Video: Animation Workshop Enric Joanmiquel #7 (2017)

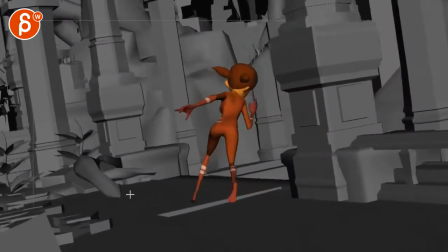(0:04)
Okay, let's check out this guy here. Whoa.
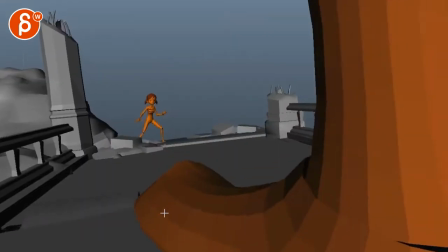(0:12)
Oh, nice.
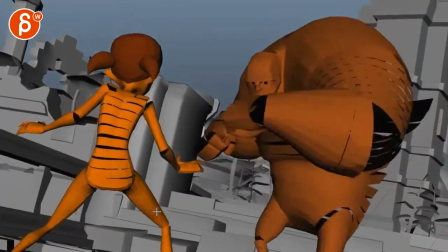(0:16)
Whoa.
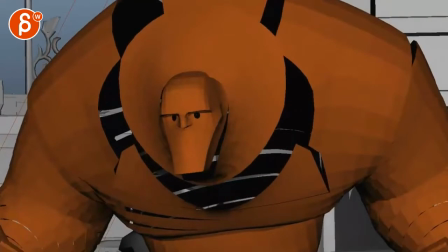(0:21)
Hold on.
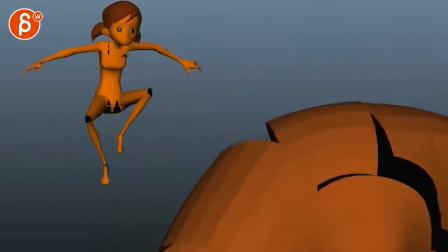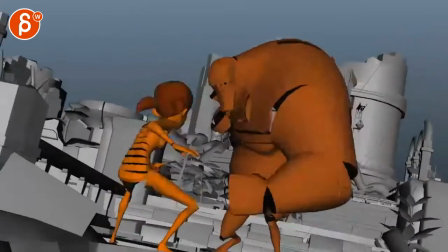(0:28)
Yeah, that's a cut. Sorry, I was a bit confused about this one. Because of the cut. Because of that fast move,
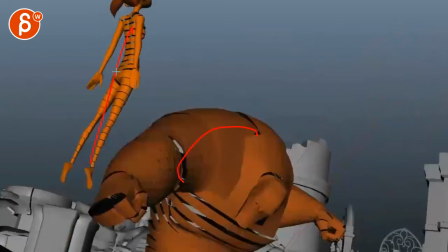(0:36)
it almost looks like he's advancing really fast. is kind of the same space she's kind of the same space just kind of felt like a quick pop into something new
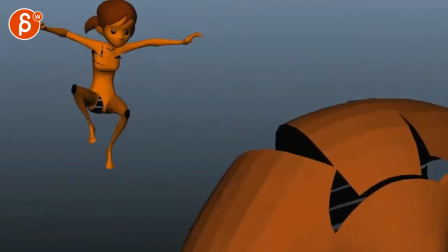(0:46)
so maybe just pushing the change of position
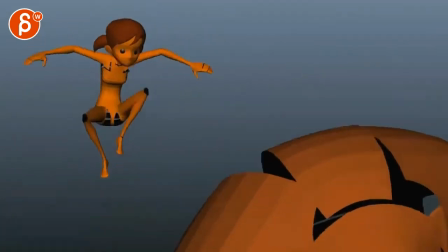(0:52)
between characters not that you want to completely confuse the audience but it
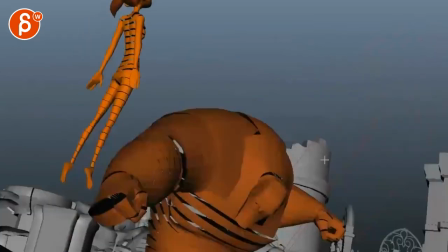(0:58)
will also help to have other structures in terms of geography to know where we are that's
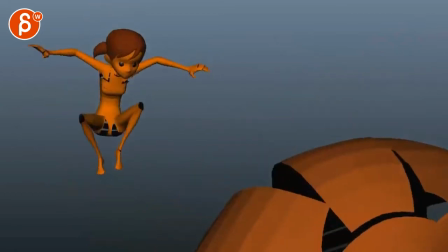(1:04)
the only thing that in this viewing is first I'm seeing this a bit jarring and
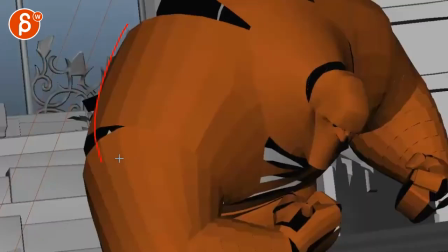(1:12)
the same thing with this where it's pretty much the same space kind of the head just pops in a different spot so
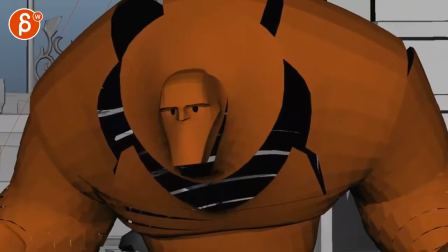(1:21)
it's like hmm did she just disappear it's a bit of a weird cut where you know it would work if you bring it just closer and it's just all about the
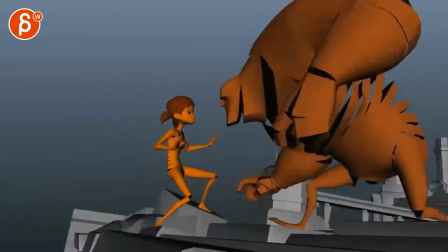(1:30)
roar for instance that's
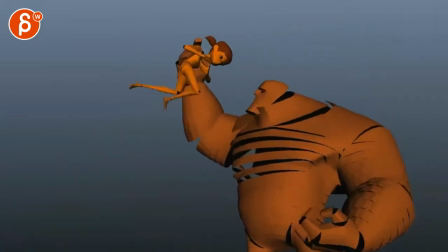(1:35)
cool like a lot this
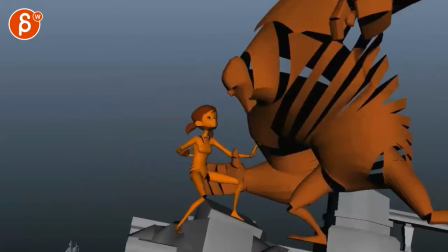(1:42)
i almost wish it was imagine we were zoomed out so hold on
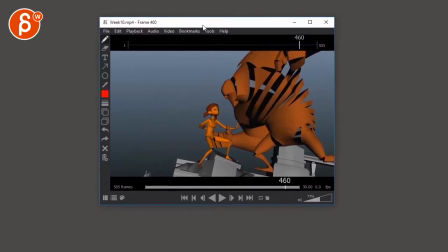(1:51)
so imagine it was kind of like that right he does the whole
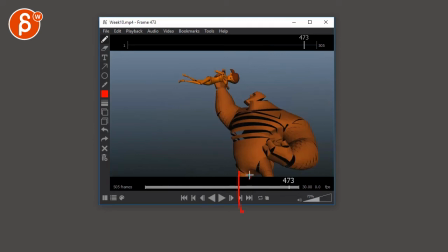(1:55)
but uh but he will be could be here and you have all the the pieces down and you know pieces here whatever your set's gonna look like actually it's probably the set we've broken here but you know maybe this is too much but this could be
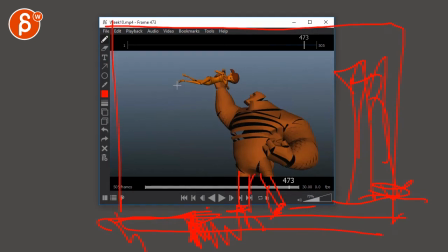(2:16)
your framing where you can see the rest of it pieces falling down it's kind of a full-on silhouette of the body and everything um versus versus going up with the camera oops
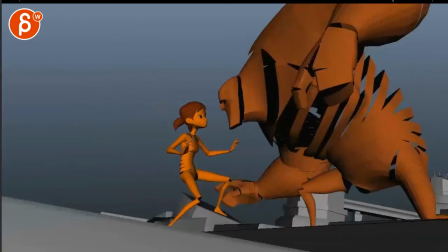(2:32)
if that makes sense. Something that could be cool, seeing all of this here. And you have a big translate.
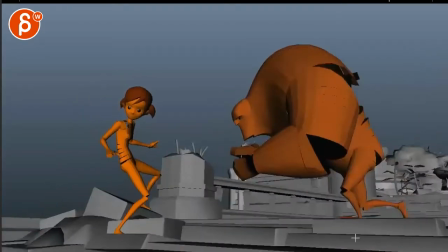(2:40)
So to me, it's almost like you want to be maybe around this position.
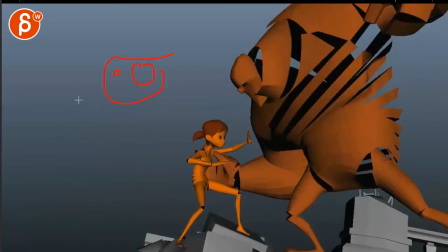(2:47)
Like, it feels like the character's here, she's here, set, and the camera travels in terms of translates from here to here. And I wonder if you keep it here, and all you do is just rotate and pan with the character.
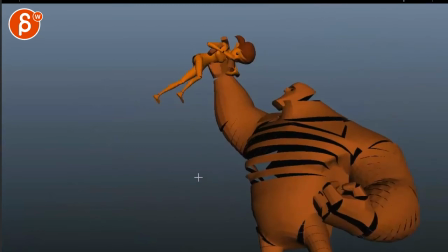(3:01)
but you're overly you're globally further away to frame the whole thing I don't know, not just me,
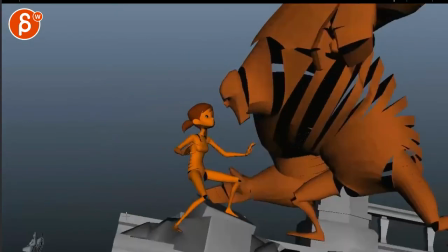(3:07)
maybe it's also big game because we're just seeing nothing if you have the rest of the set or clouds or something to understand what's going on,
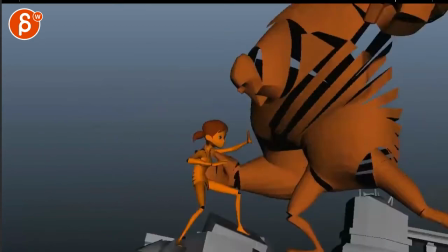(3:15)
then that could be different which is always a bit weird when you see nothing in the sky
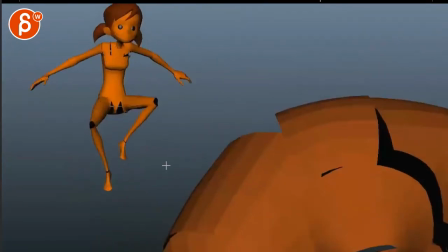(3:18)
some of these shots like here so maybe if you put a skybox or a sphere for your skydome or something
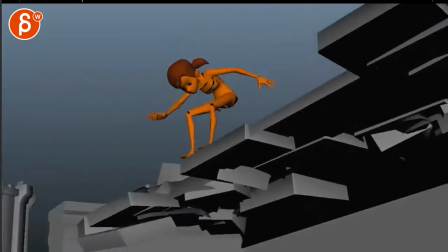(3:25)
that might be better understand let's just understand a couple things this is cool i like all this
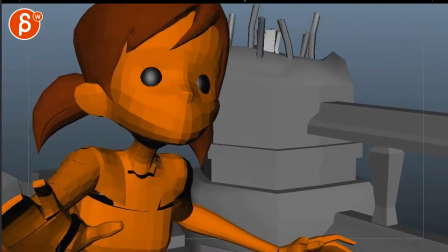(3:33)
i like that i don't think it changes the pace it's great that's cool
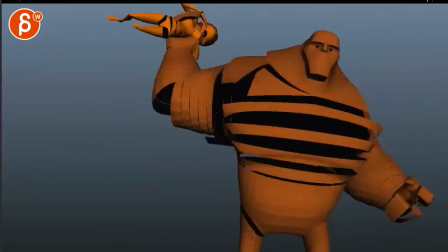(3:39)
yeah it's just some just the cuts could be a bit clearer but yeah it's cool i really like it there's just some
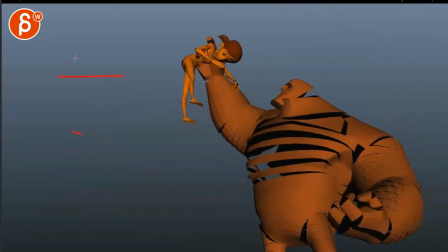(3:46)
changes as i mentioned in terms of camera angles potentially but again uh clouds or whatever you want to put in there might work already so i would say just send it again just with that and then I can give you my quick two cents and potentially we still have to maybe change some
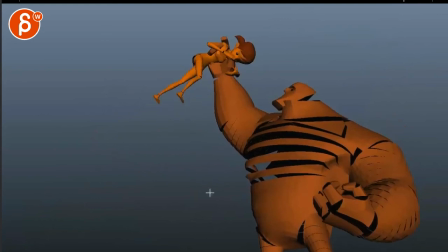(4:03)
camera angles. Maybe. All right. Thank you. All right. There's an email. You can sign up. You can start whenever you want. You can submit whenever you want.